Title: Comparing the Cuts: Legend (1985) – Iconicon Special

In the US cut, they're kissing as soon as they meet up in the forest, thanks to a bit of footage stolen from the finale.
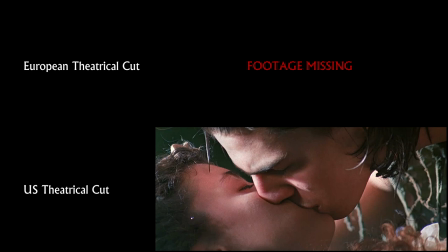[8:21]
It's reversed to show them kissing and Lily laying down rather than waking up. The kiss fading to a shot of the sun implies that they do a little more than just kiss as well.
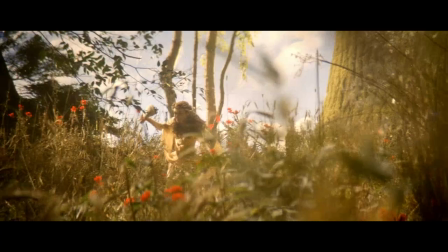[8:30]
I think this compromises Lily a little. It looks like she's sneaking off to the woods every day for a quick shag with her bit of rough. She doesn't look so innocent here. I agree. It completely undercuts the whole idea of her being innocent and, let's just say it, virginal.
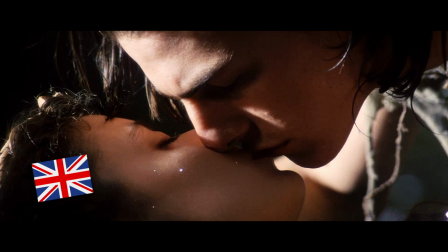[8:45]
It also takes a little away from the magic of the kiss at the end to see it here.
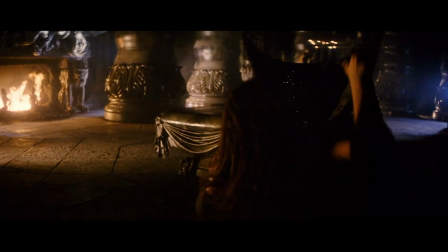[8:49]
At least it's not as bad as Hjortsberg's original draft of the screenplay, which instead of the dress dance sequence as a metaphor for seduction, features a sex scene between Darkness and Lily in which they spend most of the time licking each other.
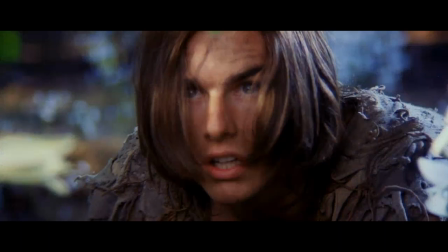[9:03]
Ew! Quite. There are further changes that have a greater effect on how we perceive the characters.
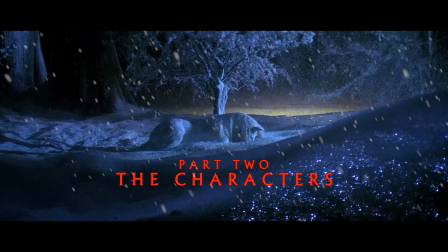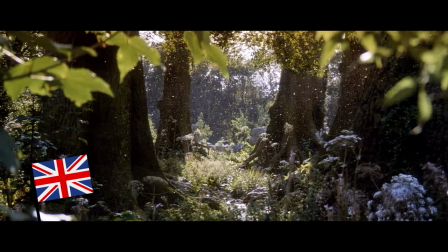[9:16]
The European cut is every bit the fairy tale, with a princess who's pure as the driven snow,
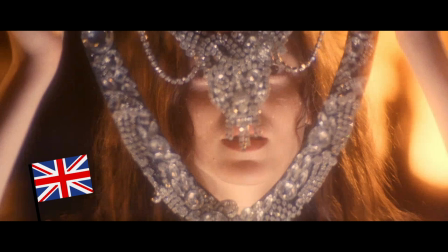[9:22]
but capable of being corrupted and of corrupting others,
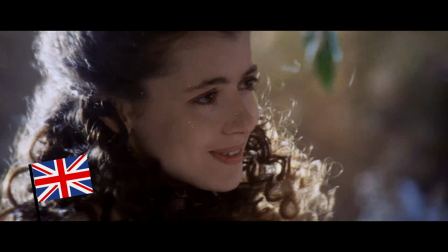[9:26]
including the gentle woodland boy Jack, who lives in harmony with nature and has to learn about violence in order to save her.
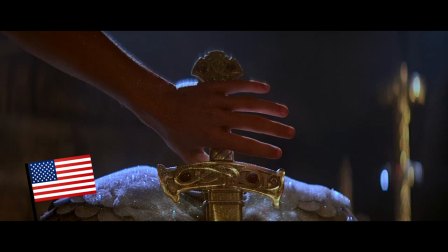[9:34] Me become, I know nothing of weapons. You learn.
Jack's character is altered to be stronger, quicker to act, and more active in the US cut.
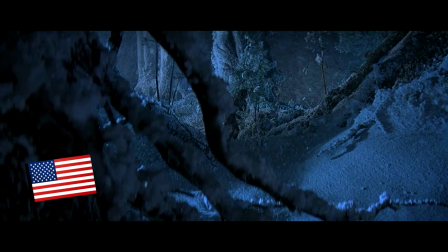[9:42]
After the big freeze, we see him searching for Lily before he succumbs to the cold.
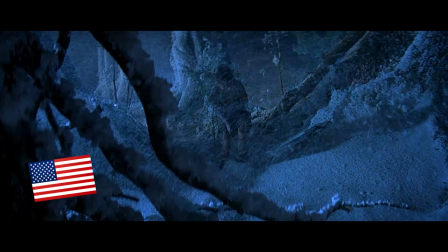[9:46]
This positions him more as the independent, self-assured hero we Americans tend to love, as opposed to being,
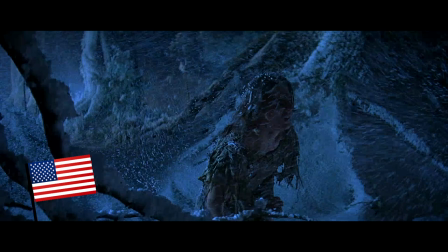[9:53]
much like Lily, innocent and unsure of what to do. This slightly diminishes his character's arc in becoming a hero.
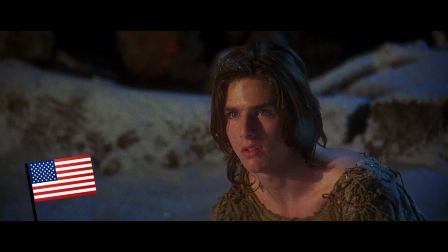[10:00]
When challenged by the Gump, Jack immediately admits to taking Lily to see the unicorns.
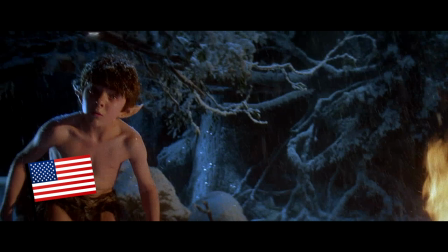[10:05] Did nothing untoward happen? I took Lily to see the unicorns.
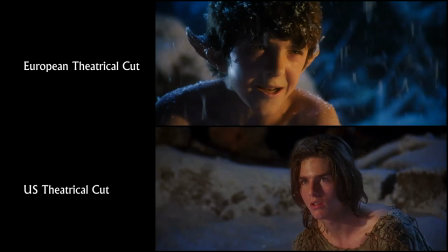[10:11] You did what?!
Rather than lying about it, as he initially does in the European cut.
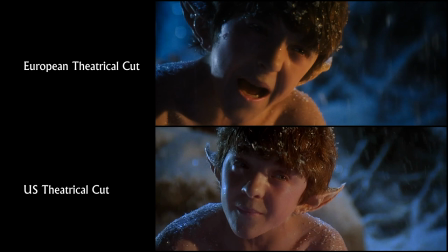[10:16] Did nothing untoward happen?
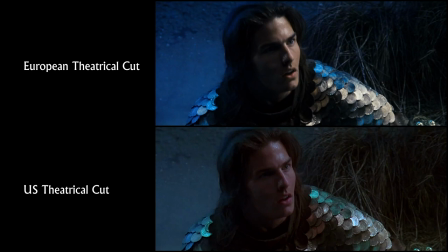[10:21] No. No? No.
And when he encounters the terrifying Meg Mucklebones,
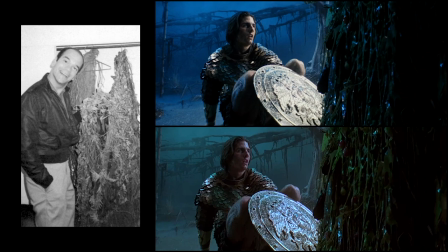[10:28]
one of actor Robert Picardo's most memorable performances while encased in Rob Bottin's latex,
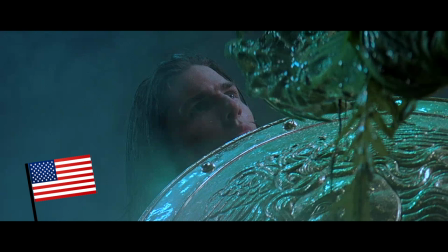[10:35]
Jack dispatches her instantly in the US cut.
You don't really mean to eat me, do you, ma'am?
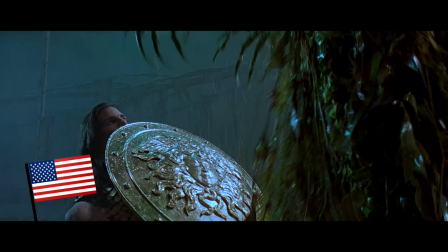[10:40] Oh, indeed I do!
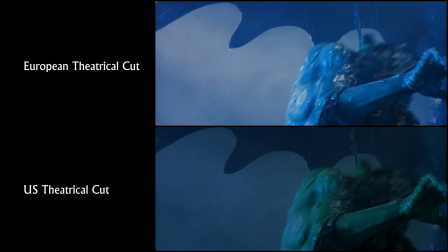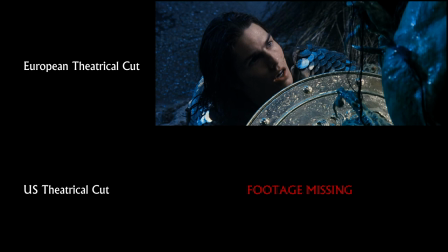[10:48]
Whereas in the European cut, he first tries to distract her from eating him by flattering her.
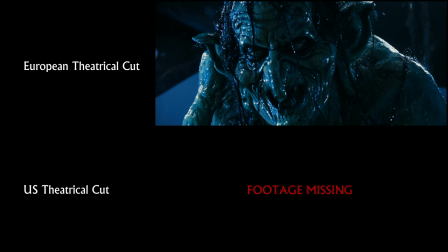[10:53] That would be a shame, because someone as fair and lovely as yourself, Miss Meg, deserves far better than scrawny me.
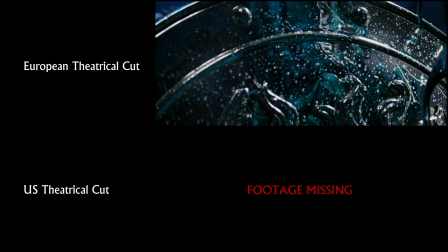[11:01]
This also adds a nice evolution to Jack's arc. He tries everything he can think of to avoid violence, yet he's ultimately forced to fight.
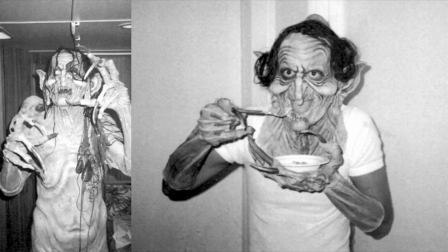[11:09]
The US version is very abrupt, and you're left amazed that they made such a great costume for Meg when she was killed off so quickly.
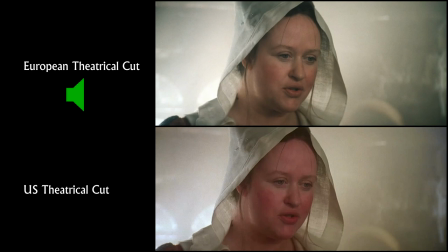[11:18]
In the European cut, Lily is definitely a princess.
It's time you started behaving like the princess you are.
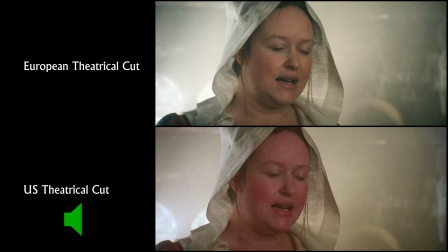[11:24]
But in the US cut, Lily is just a lady of noble birth.
It's time you started behaving like the lady you are.
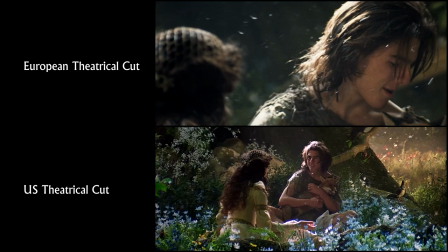[11:30]
I'm not sure why this was changed. Maybe they thought Americans don't know what princesses are, since we don't have them.
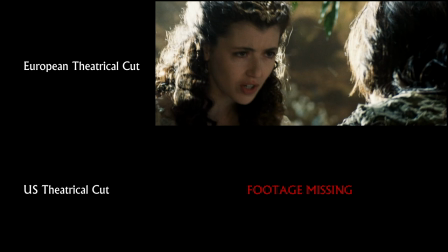[11:36]
Lily is also depicted as being very smart in the European version, and she's excited about learning to communicate with animals.
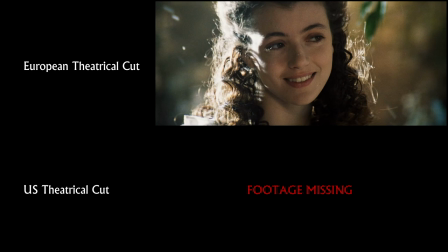[11:43] Let me try. I'm a good student, and my father says I'm brilliant.
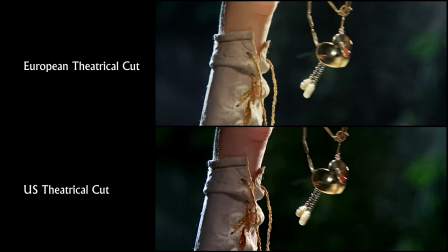[11:50] See how brilliant I am? Let me dazzle you with my wisdom.
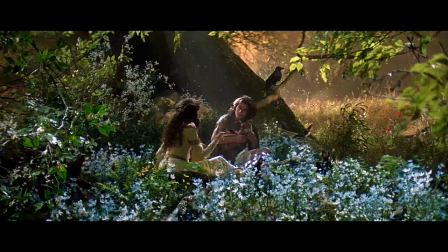[11:56]
This whole part is removed in the US version and leads to the scene where she shines a light into Jack's face, feeling very disjointed and nonsensical.
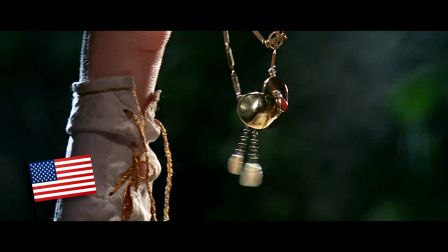[12:04] Very good. Just right.
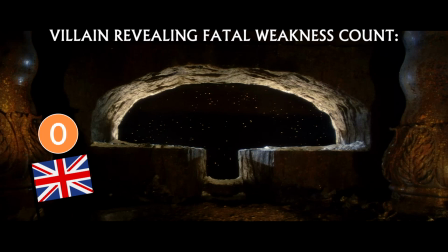[12:12]
On the plus side, our version thankfully only has Darkness stating that Sunshine is his destroyer once rather than twice.
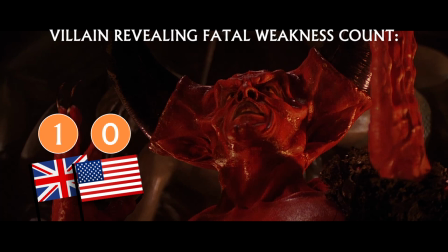[12:19] Sunshine is my destroyer.